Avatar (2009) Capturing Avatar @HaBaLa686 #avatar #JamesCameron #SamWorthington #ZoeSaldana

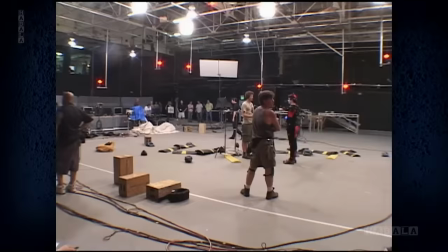[16:38]
One of the first things we did when we had the system up and running is we shot what we called a prototype.
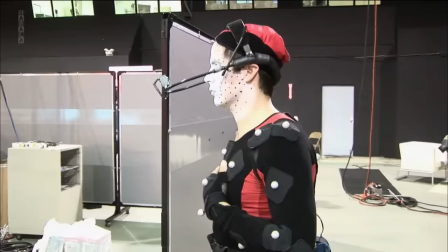[16:43]
Maybe we were crazy, but we never doubted that it would work. So we cast two actors who were not going to be the final actors, and we shot a short scene.
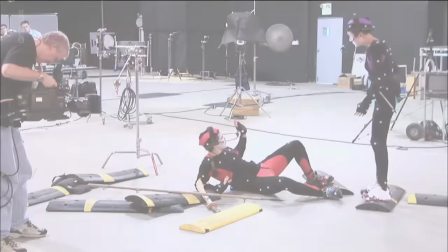[16:52] Okay, I'm sorry. Whatever I did, I'm sorry.
And then ILM finished it for us through to a so-called photoreal level.
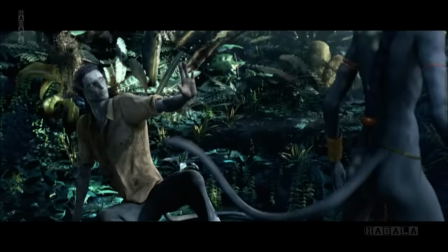[17:00] You only come and make...
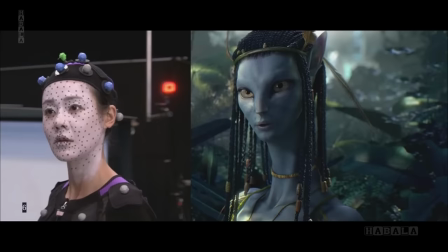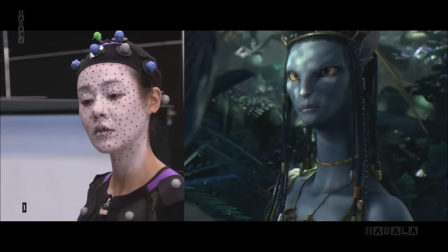You not fear. You strong heart.
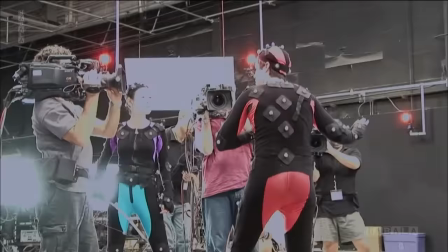[17:31] But stupid, ignorant like child.
From that moment, when we saw that little 37-second clip, we knew this would work.
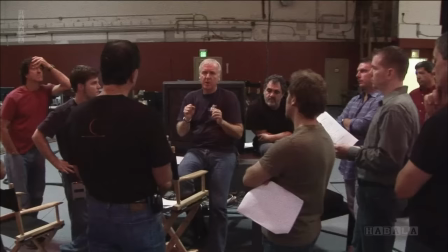[17:39]
It was just a question of how easy it was going to be. Of course, it wasn't easy. How much it was going to cost and how long it was going to take.
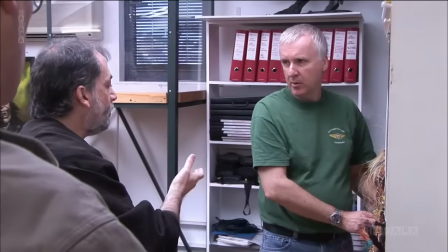[17:45]
But we never doubted that it could be done. Weta Digital started with us doing the R&D.
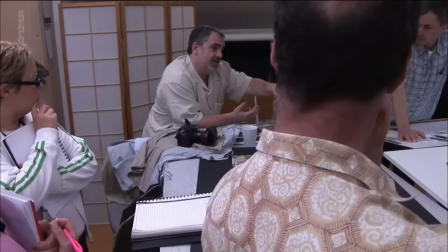[17:51]
On the project and was very eager to do the film. Jon came to New Zealand to talk to us and brought a copy of Jim's original treatment for Avatar. I read it and I just devoured it. It was fantastic. And so we just started talking about it and just talking about the ideas that were in the story, the characters, the jungle, the floating mountains, the plants, just the whole world. It just seemed too fantastic to not put it on screen.
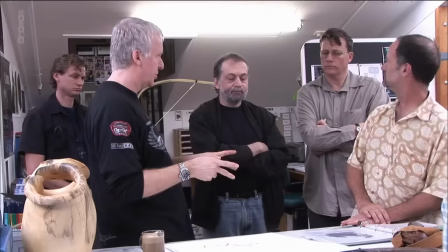[18:15]
They'd just come off of Lord of the Rings, they were finishing up King Kong, and they had two firm offers to take very big shows. And they went to the board of directors at Weta, and they made a decision to pass on those
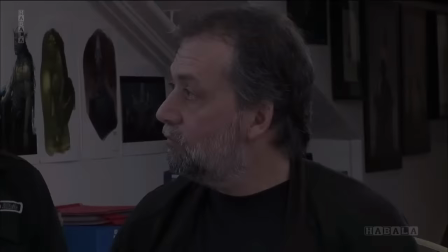[18:28]
money-paying shows and wait for Avatar in the hope that we would get greenlit.
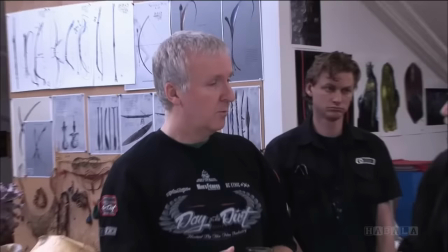[18:34] Are we gonna have somebody from your team with us next week while we're doing these scenes? Yeah, I'll be there next week.
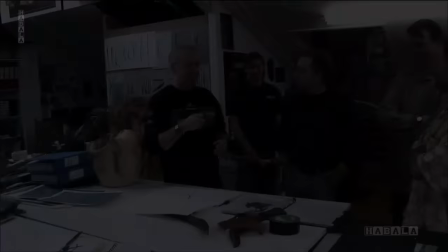[18:39] Joe's gonna be there and about that.
We work with two different sides of Weta.
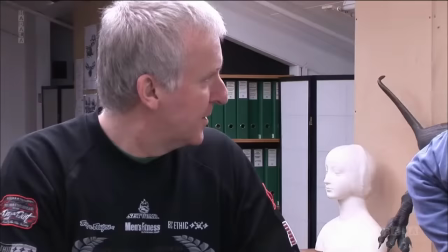[18:45]
We work with Weta Digital, led by Joe Letteri, that was gonna do the visual effects on the movie.
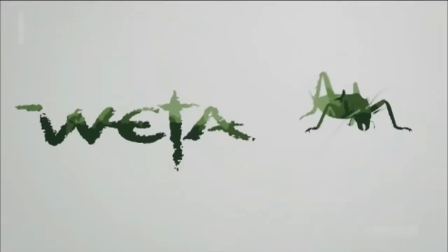[18:49]
And we began working with Richard Taylor and his incredible team of artists at Weta Workshop. One of our trademarks at Weta is that we love to design a historical culture,
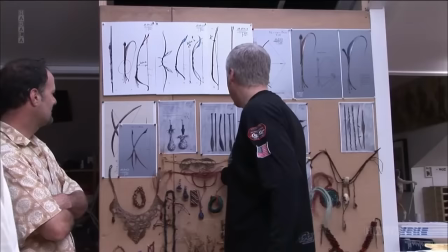[19:01]
a believable lineage of culture within a world. I felt that this offered us that opportunity.
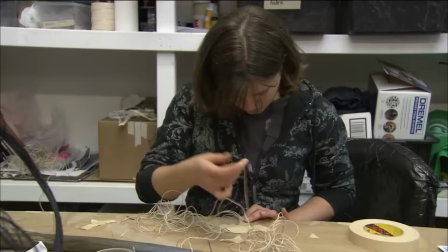[19:07]
I would suggest the Na'vi culture is more aligned to a Pacific culture,
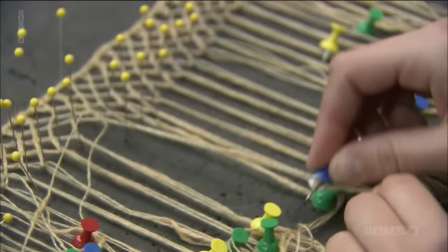[19:13]
and what we've done is we've gone and hired weavers that come from the Pacific, and they're able to put that level of culture in.
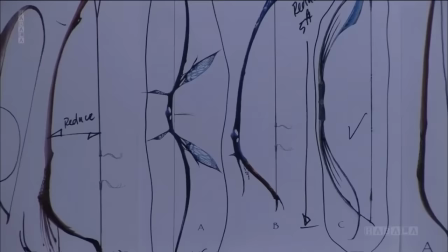[19:20]
Regardless of the fact it was set in the future, the people of this world needed to feel that they had lived in the past,
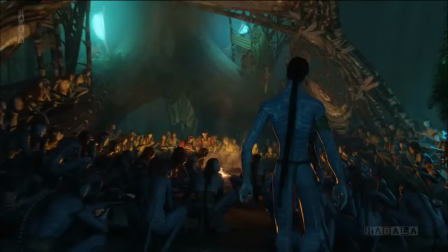[19:27]
they'd been on a journey to this place, and I found that really exciting. We had a discussion, you know, what kind of culture are they?
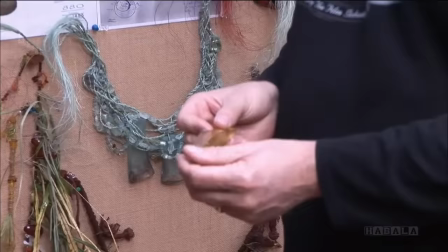[19:33]
Well, they're Neolithic culture, they can't use metals because they're in these very powerful magnetic fields. So they have to make everything out of bone and crystal and leather and so on. Also woven into it,
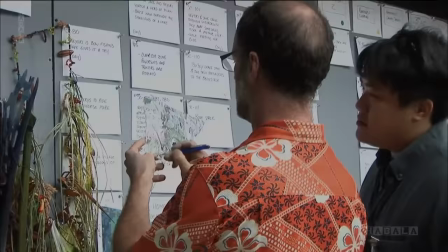[19:44]
Jim definitely saw a further layer of adornment that would be
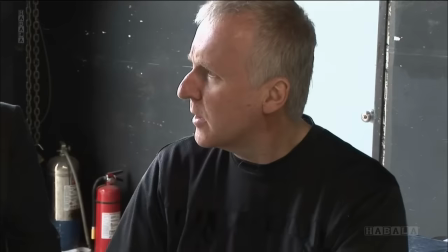[19:49]
suggestive of a culture that existed beyond the moment in the movie. What Jim wanted to portray in the Na'vi people is actually a tribal
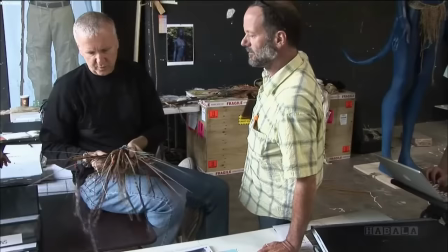[19:59]
look that was unique, soft, and beautiful, organic,
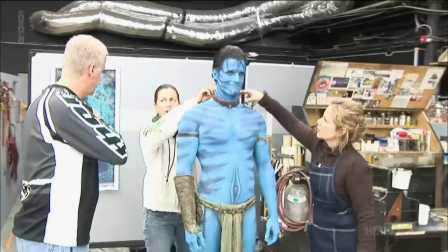[20:04]
reflecting the kind of philosophy that the Navi people live, which is very utopic and happy.
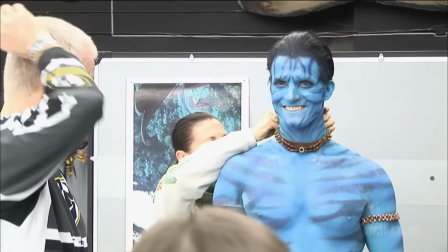[20:10] How's that? I'm so weird. Still breathing? No. Yeah. We'll have to be careful if you start to turn blue.
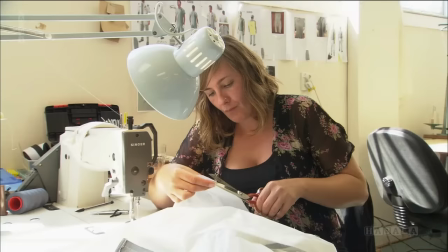[20:17] Yeah.
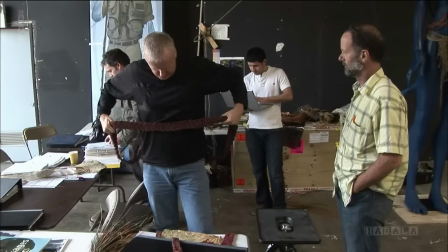[20:18]
I think one of the biggest disservices on this movie, sort of during the award season, if you will, was that the costume design was not recognized.
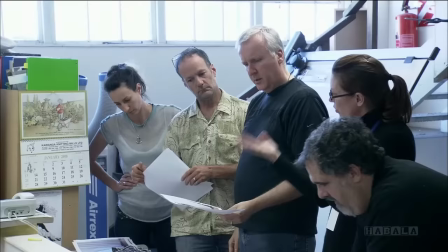[20:26]
There were actually two costume designers. But when Deb Scott came in,
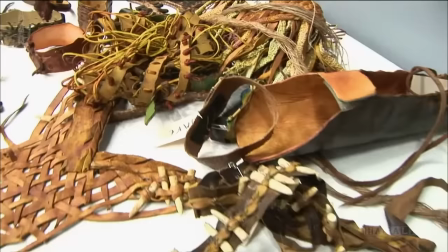[20:30]
she actually fabricated every single article of clothing that every single virtual character in the movie wore.
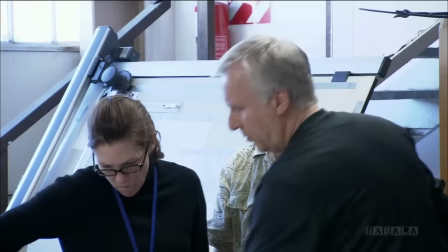[20:38]
It's a little bit of a learning experience for everyone to really try to figure out what the place of the costume designer might be.